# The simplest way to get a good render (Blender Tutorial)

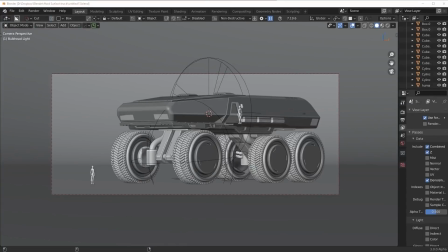(0:00)
Hey, what's up guys? Got a pretty valuable video for you here today. I want to show you a nice and easy way to set up your renders, get some quality results, just get everything looking good, okay? The number one thing I see is just people presenting their work all weird looking, bad camera angles, lighting, things like that.
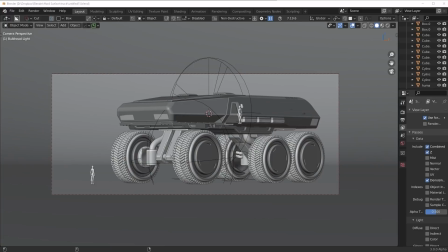(0:18)
I'm going to discuss all this in this video, and hopefully this will apply to your projects.
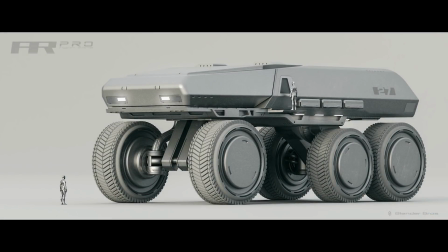(0:23)
Okay, so for this truck here, there wasn't a lot to it. The render might look complex, but it's just it's an infinite backdrop,
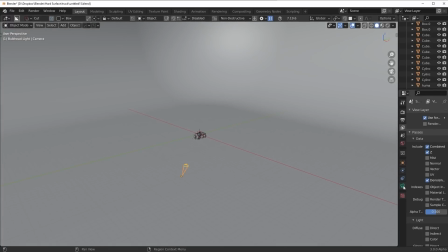(0:32)
and we have a pretty long focal length on this camera, about 200 millimeters.
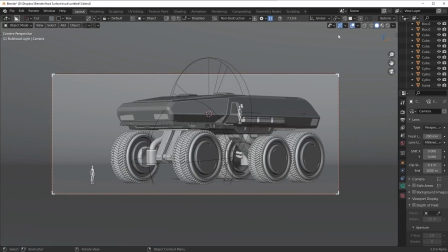(0:38)
In general, if you want like a more orthographic view, I'll show you the difference.
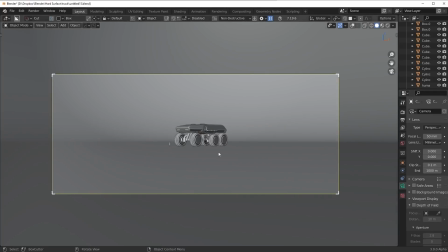(0:43)
So I think the default's like 50 mil on the camera, and you're gonna see if I zoom in on this,
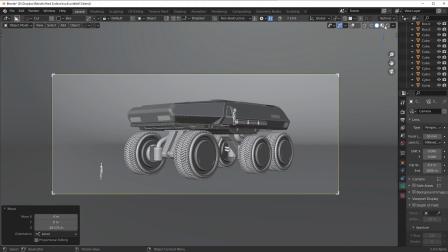(0:49)
it has a lot more perspective to it, and you're just gonna see that this camera angle,
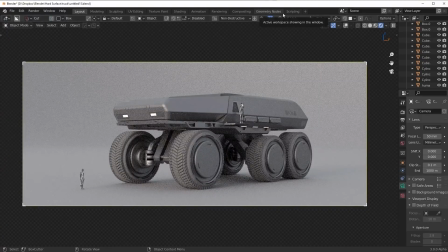(0:54)
it's okay, it's not very good. Here it is, you're gonna see it doesn't show enough, doesn't really show, you know, how powerful this truck is here,
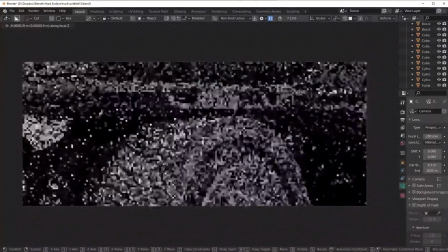(1:03)
but if we set it to like 200, and we press G and ZZ to move the camera out,
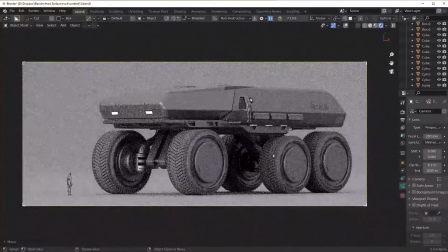(1:08)
you're gonna see that it just looks a lot more powerful, really showcases the truck here a lot more. So, depending on your scene, you might wanna use a smaller focal length, or you might wanna use a higher one. In this case, a higher one all the way. Most of the time, I'm using higher focal lengths because I like the orthographic view.
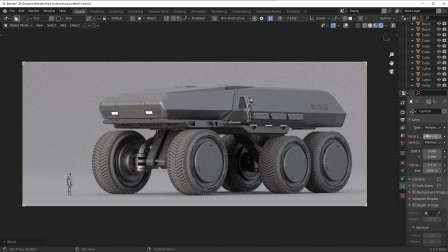(1:26)
It looks better to me, okay? So camera, really easy to set up. Just choose the, you know, the focal length and you'll be good to go. Next, you really want to figure out how to position your camera. A lot of people just kind of slap this on like it's no big deal, but it requires, you know,
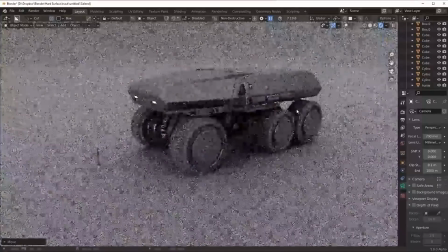(1:42)
a good consideration because, for example, if I aim the camera this way on the truck,
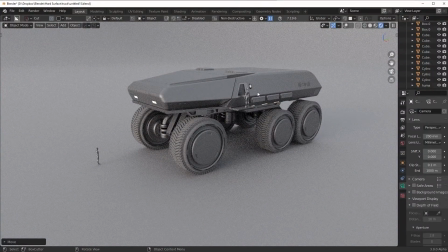(1:48)
well, the truck looks boring. It doesn't look powerful. It doesn't look intimidating, nothing.
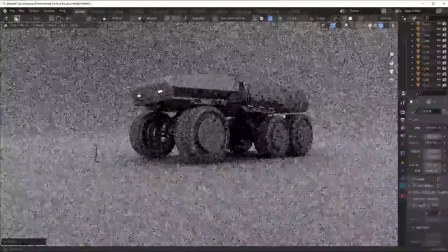(1:53)
But just by kind of positioning, you know, my camera this way, it's a little bit, you're going to see the truck almost looks bigger as I go around here.
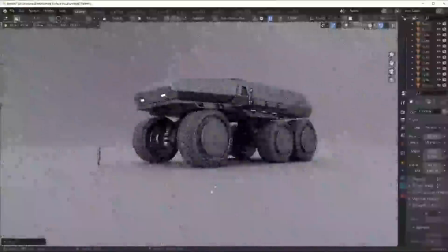(2:02)
See that? And once you kind of like view it from the bottom up, it looks a lot more powerful.
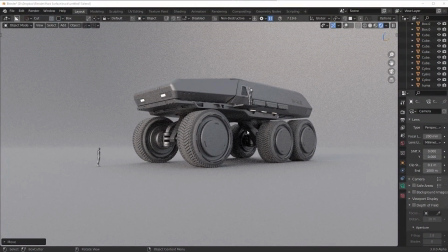(2:07)
So if you want anything to look more intimidating, just kind of view it from the bottom up, just a really basic photography skill, and you'll get something pretty cool.
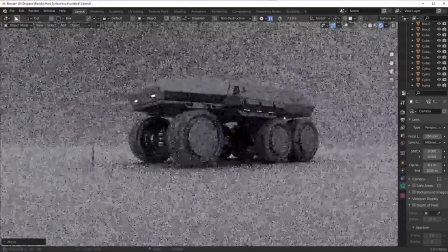(2:15)
So yeah, once you kind of figure out that angle you want, you can just set up your camera,
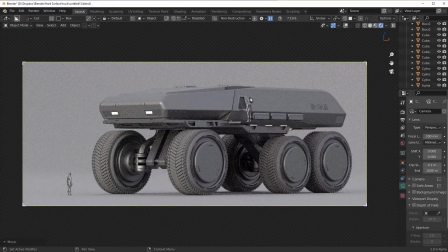(2:19)
find the angle that, you know, works for you with the focal length, and you'll be good to go, okay? Now, the hardest part here is getting the lighting correct, and this is what I really want to focus on.
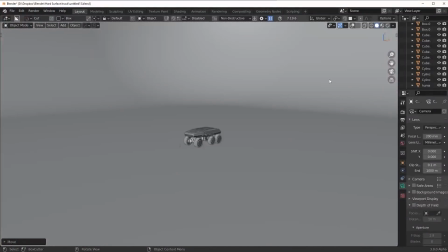(2:31)
So let me delete this backdrop and show you exactly what I did here from scratch, okay?
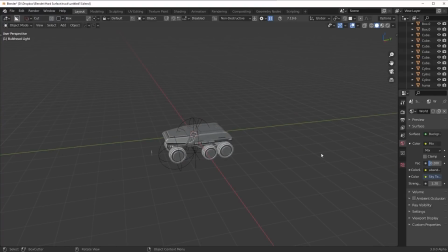(2:35)
Okay, so the first thing I do in pretty much any scene is I drop in a plane.
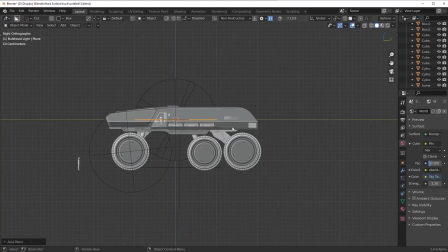(2:40)
So we're going to go in here, drop in a plane, and we're just going to move this plane here right below the object.
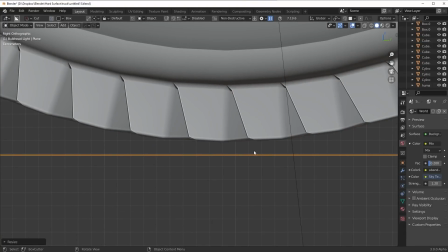(2:47)
You want to make sure it's like it's tight because you don't want it to be hovering or you'll get an unnatural shadow, and you don't want it to be in here or the tire is going to intersect.
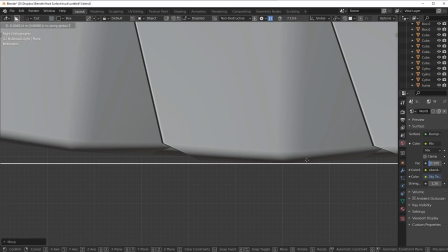(2:56)
So literally zoom in, get as close as you can. Very important. I would not go inside.
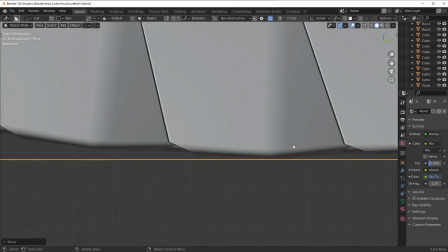(3:01)
I would always go a little bit below. You're going to get a nice shadow that way, okay? Really easy.
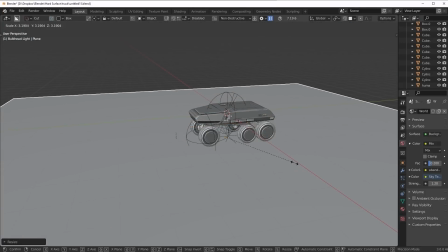(3:06)
And we're just going to really scale this guy out. I just kind of go somewhere around here at first, nothing complicated.
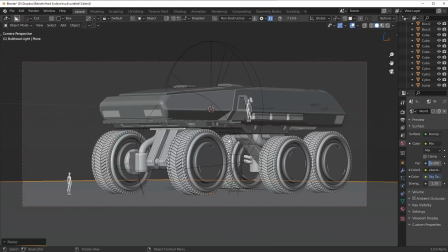(3:11)
And then you can always hop back into your camera view just to kind of get an idea of how it looks. So there's a few different ways you can do your backdrops. The easiest, most straightforward setup, especially for beginners still getting used to this, is to just use a simple infinite backdrop, okay?
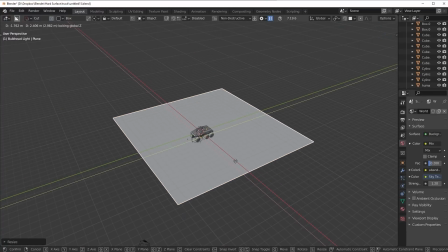(3:28)
And this is incredibly easy to do. Generally, I try to kind of move the plane somewhere over here, because for these infinite backdrops,
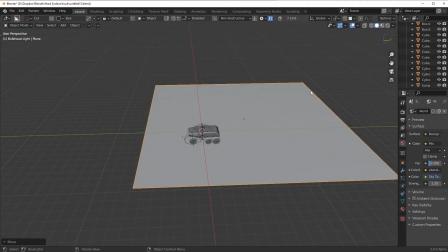(3:36)
you want to have like a lot of space here in the back because we're going to end up beveling and the bevel's going to roll inwards to here,
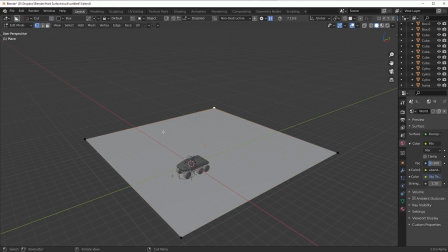(3:42)
okay? So what I want to do is take this vertex and Control Shift B to bevel it, and you really want to ramp this up like, I don't know, 50 segments or something really high,
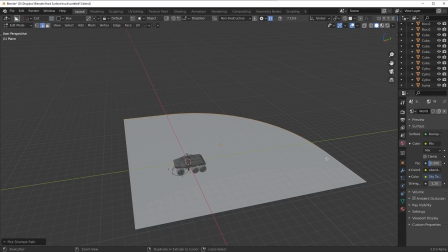(3:53)
okay? And once you do that, literally all you need to do is take these edges, extrude them up pretty high,
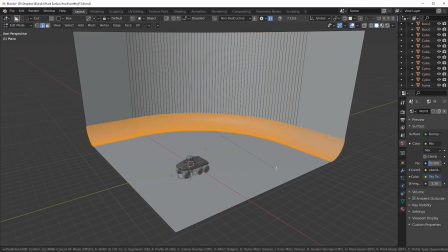(4:01)
Alt click on these edges here, and then bevel it and give it a good amount of segments this way as well.